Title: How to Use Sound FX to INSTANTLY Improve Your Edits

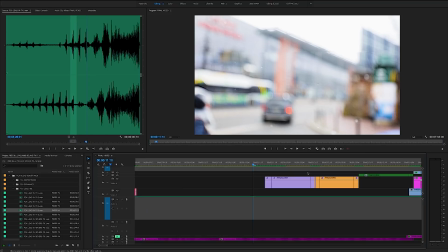(8:31)
Okay, that's good for now. Like I said, this is just an example. You know, You can really fine tune this and get as perfect as you want.
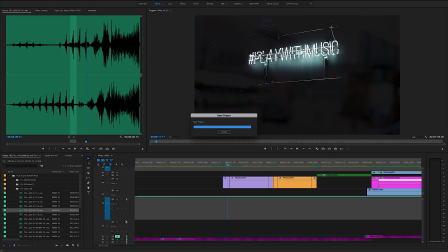(8:37)
But for the purpose of this video, I want to keep moving because I got a lot to show you guys. So I'm actually going to speed up this portion.
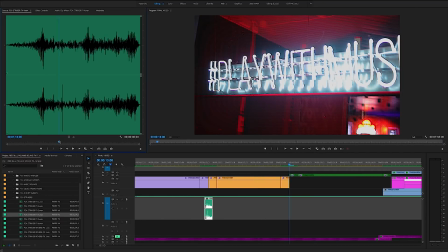(8:44)
It's just more of finding the right sound for the right moment in the timeline. Alrighty now let's take a look at what we have.
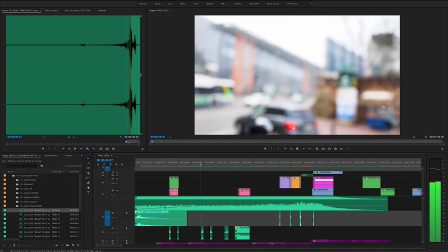(8:51) I remember going to a block party when I was about 10 years old and I watched this guy play records and controlled a thousand people.
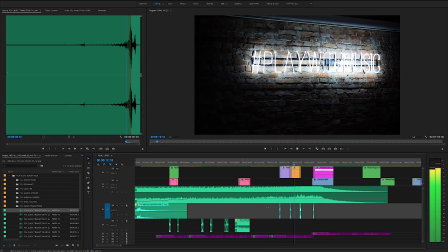(8:59) He didn't open his mouth. He just played one record after another record after another record and I looked at him and said, I want to be that dude.
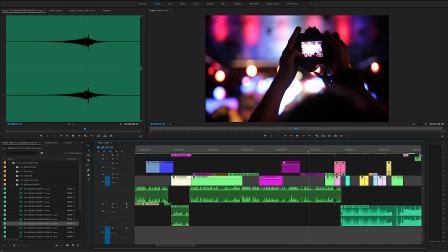(9:08)
Boom. So there you have it. So let's check out another opportunity later in the edit and see what creative idea we can come up with.
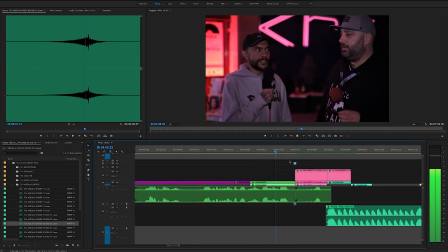(9:16) Something different, something fresh, something dope. That's it.
Cool.
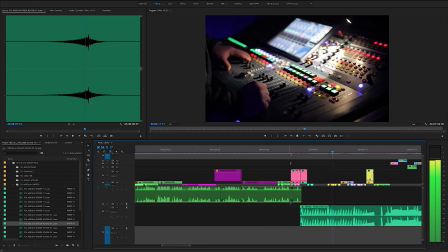(9:19)
So what we have is one of the judges talking about what he's looking for in the contestants for the contest.
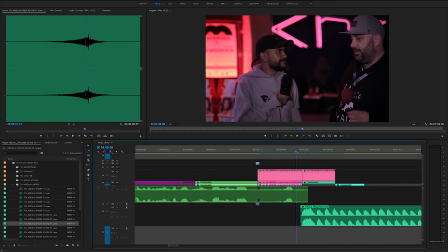(9:25)
It definitely just needs some kind of swoosh or some lead-in
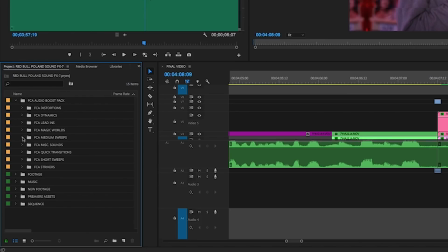(9:30)
to go from just his vocals into the music montage, which is something that you'll run into a lot.
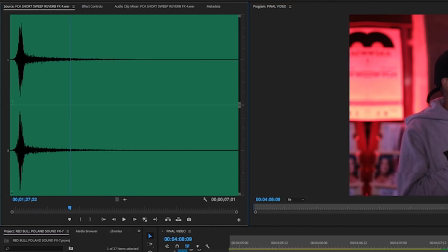(9:40)
That's the perfect sound right there. Let's drop that puppy in.
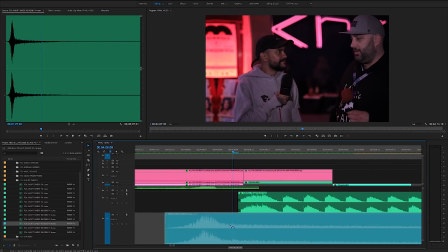(9:43)
These kind of transitions help out, like I said, a lot with going from not having any music to bringing in music in a way that sounds good for the audience.
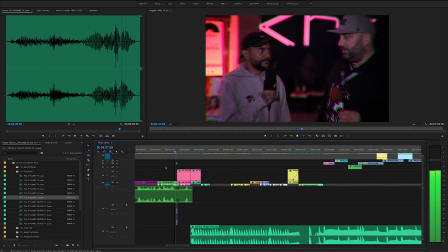(9:52) Fresh, some dope. That's it.
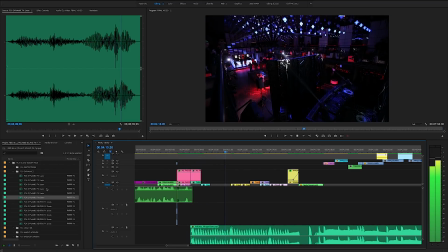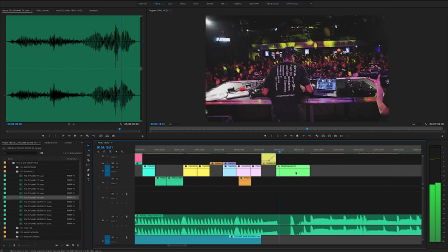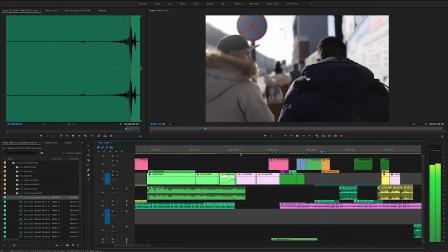(10:04)
So that's the second tip for you guys on how to use sound effects to upgrade the quality of your videos.
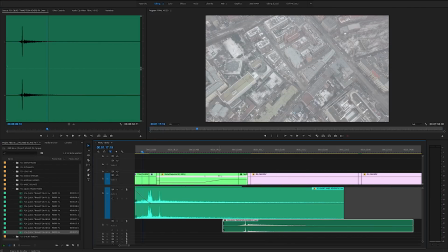(10:10)
Now, this next example didn't make the cut for this video for time's sake, but if you do want to see the bonus tip that I show in this segment,
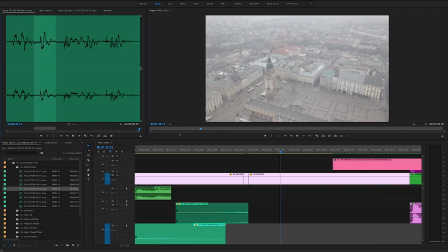(10:17)
you can see it in my free filmmaking community on Facebook called the Film Creator Academy.
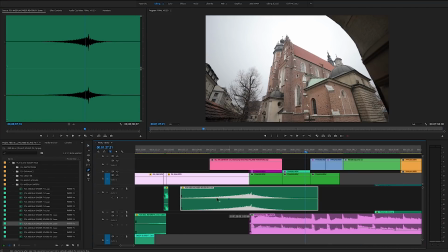(10:23)
I'll leave a link below in the description. Now let's get into the third and final tip on how to maybe spice up the ending of your video.
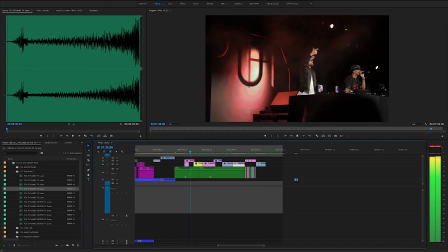(10:31) I've been blessed with the opportunity to see so many different places over the last two years, experience so many different experiences,
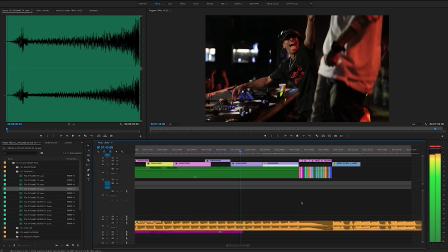(10:39) and most importantly, be the DJ and the artist and the entertainer that I really wanted to be.
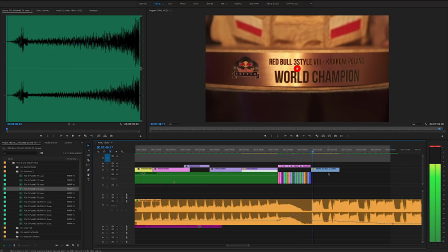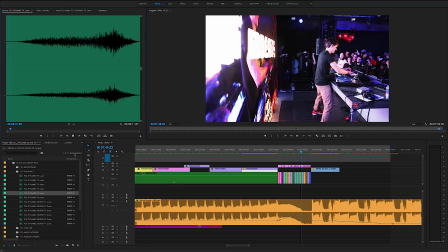(10:51)
So you can see that the end of this track, it does kind of have a little revving kind of sound, which is nice, but I really want to kind of increase the overall energy of this last ending montage.
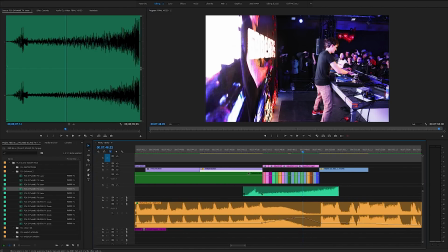(11:03)
Now I'm gonna pick this sound from my preset pack. This has got to be my favorite sound.
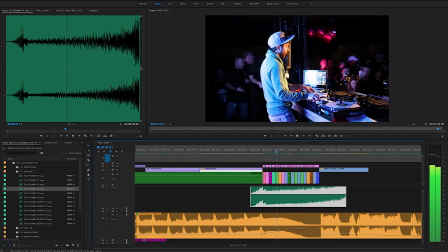(11:08)
I use it in a lot of my videos. It's a recording of an old old camera with a flash and it's super layered,
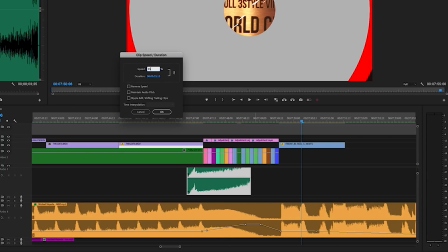(11:17)
it's super saturated, and I love this sound. Also one really cool thing that you can do with all sound effects in this preset pack,
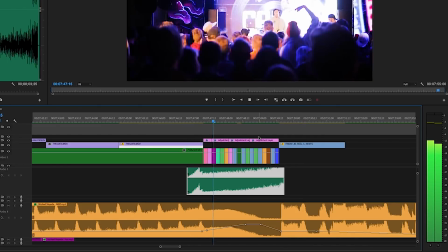(11:25)
but any sound effect that you have as well, is change the speed duration of the sound.
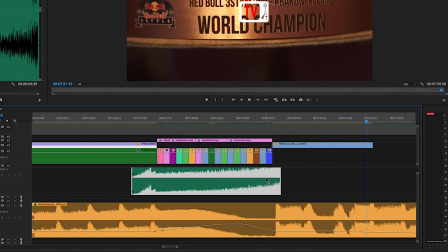(11:31)
You can do this to change the pitch and then you can also do this to change the timing.
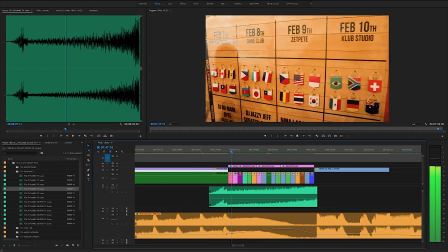(11:36)
So if you have a sound effect like this one that I really like, I know I want to use,
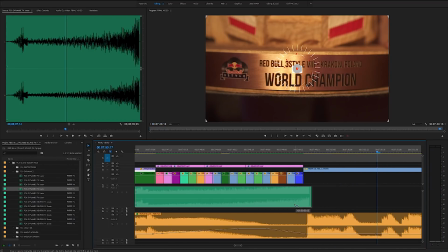(11:40)
but it's not quite fitting with the other elements in your timeline, I try using the speed and duration settings to get the sound you're looking for.
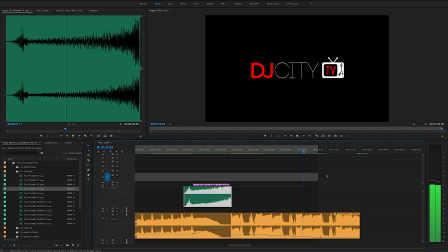(11:53)
Perfect and that is the third and final tip to add a little bit more energy and little bit more impact on the end of your edit. You can simply use a rise or a sweep up type of sound effect. Now let's take it back to my office. And that is how you make better looking videos using sound effects.